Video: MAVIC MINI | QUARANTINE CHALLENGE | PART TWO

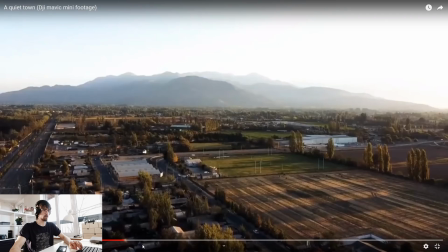29:01 Like, it will look a lot better. But you have a very beautiful location.
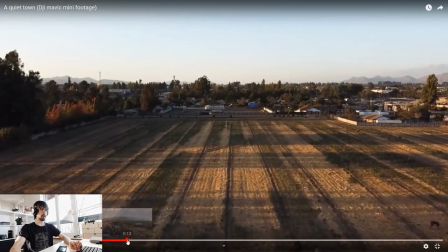29:07 I would suggest you to fly a bit lower, like here, for example. You're flying.
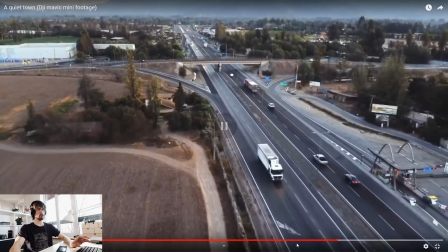29:13 Yeah. I would suggest you to fly a bit lower here in these shots, maybe.
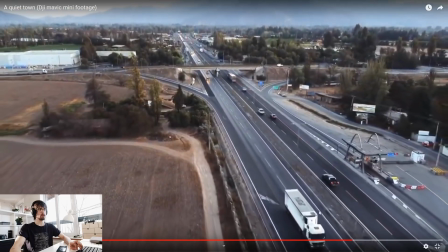29:20 Would
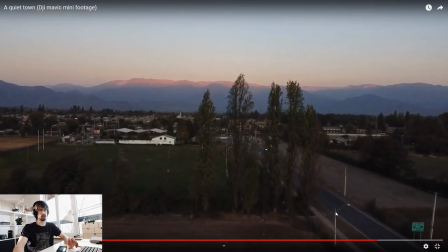29:23 give more sense of motion. And here, where you flew through, that's pretty cool.
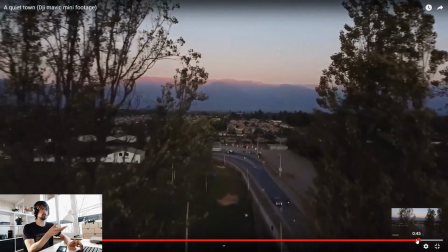29:34 Although I wouldn't fade out before you fly through, because I would
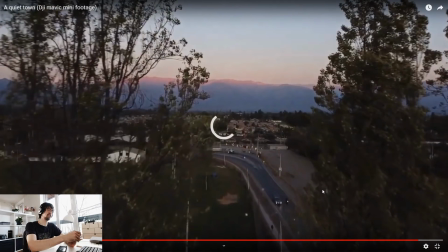29:41 leave the shot to show that you fly through and then fade out. That would look better. Yeah. But all in all, good job, man. Very good job. Thank you for your submission, and keep on practicing. You have a beautiful location. Keep on doing those close proximity flybys through poles, through trees and everything. That will train your confidence and courage. That's good stuff. That's good stuff. Thank you for your submission and see you in the next challenge. Our next submission comes from Sohaib. Let's check Sohaib. What have you made already?
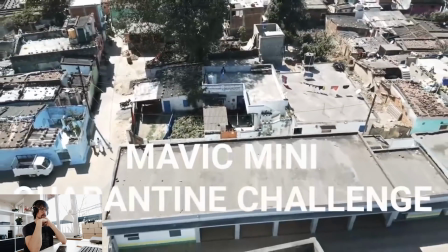30:24 I wouldn't use these cheesy transitions. And this text animation is also a bit cheesy.
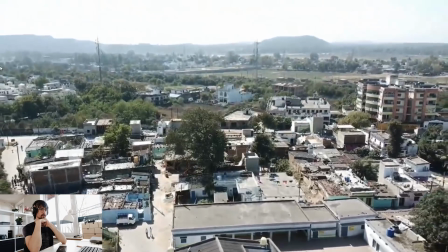30:36 Alright, is this a quick shot?
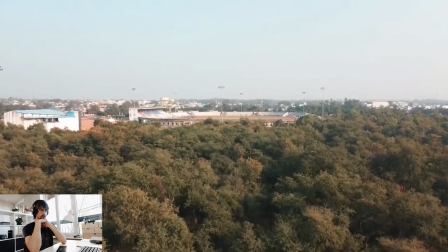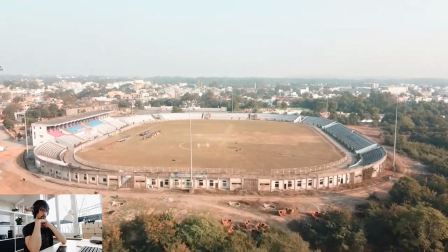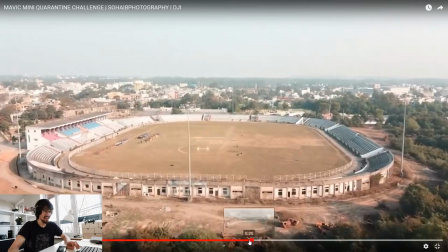30:52 Was that a heli? Is that a helipad in this stadium? Alright.
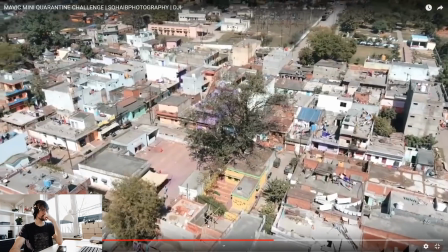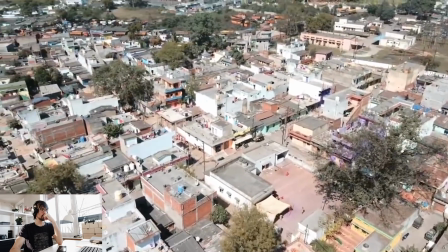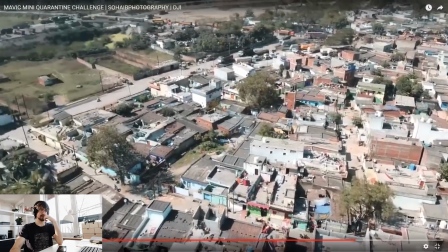31:11 I would cut this shot out. It's kinda like an inspection shot.
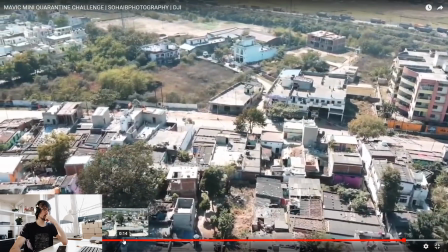31:18 For cinematic shots, you need more motion.
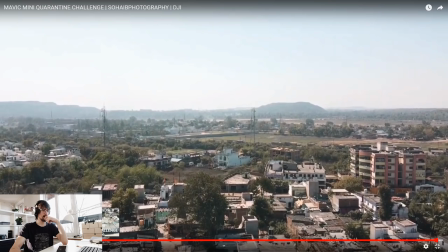31:24 And I would cut this shot as well, because this, as a last shot, this does not work well.
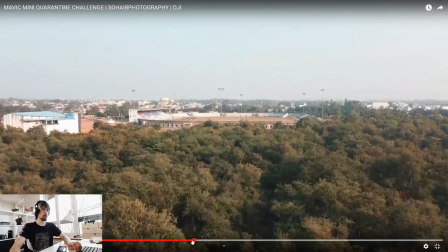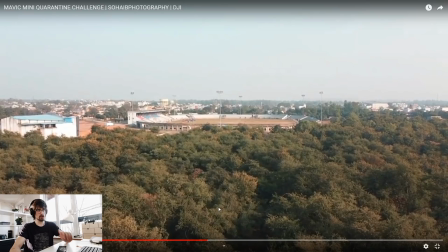31:35 But I like the color correction. If you color graded this, it looks good.
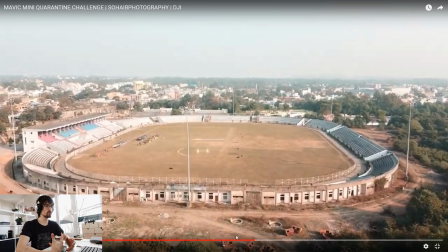31:41 I like it. You should add more moves to your drone moves. That's all I can say right now. Yeah, good job on color grading, good job on creating this video. Thank you for your submission and see you in the next challenge. Our next submission comes from Piotr. Alright, Piotr.
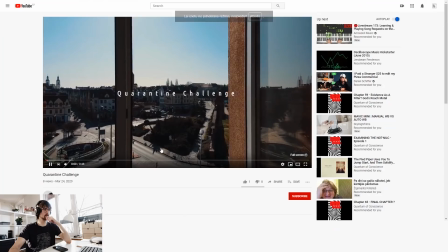32:07 Let's check what Piotr has made. Alrighty.
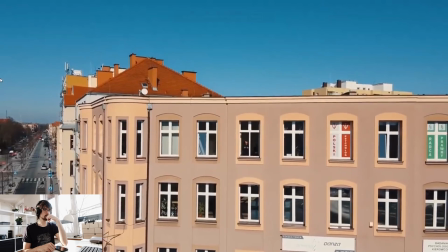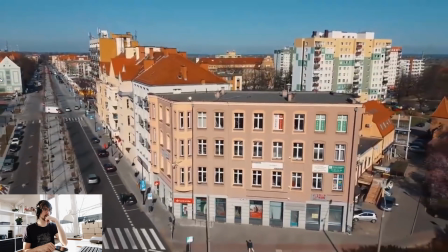32:15 Polski.
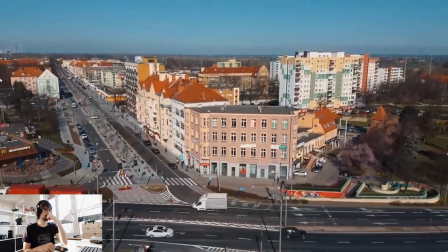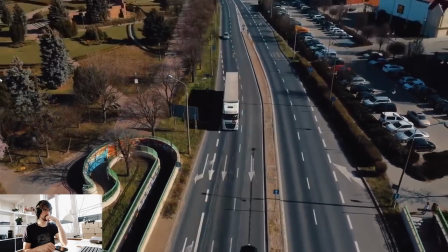32:22 Alright, good job on the moves. Combining motions, revealing the road. Alright.
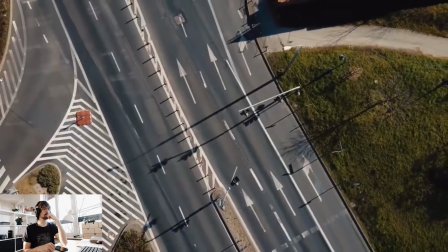32:29 Moving with the cars. That's good. Rotating, going up shot as well.
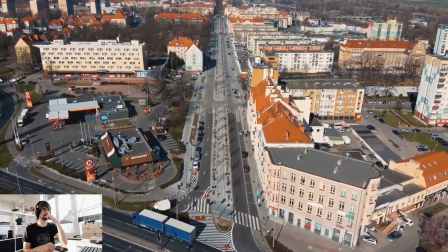32:35 Very cool. Oh, yes. I like how the road is in the middle.
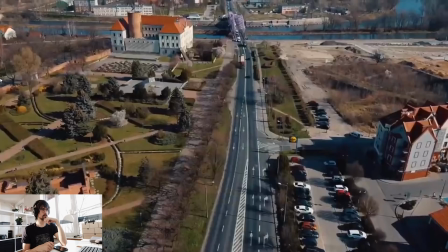32:42 It's beautiful.
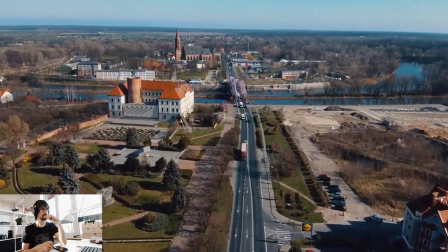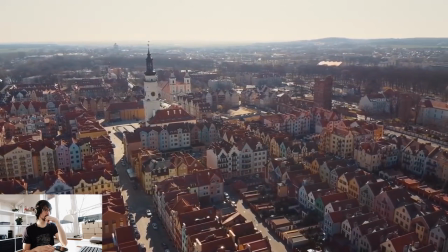32:49 That music edit was not very good, but good job. I like how you. It seemed that you were confident with your drone in air, and yeah, the moves were solid, smooth, and the color grading was also good.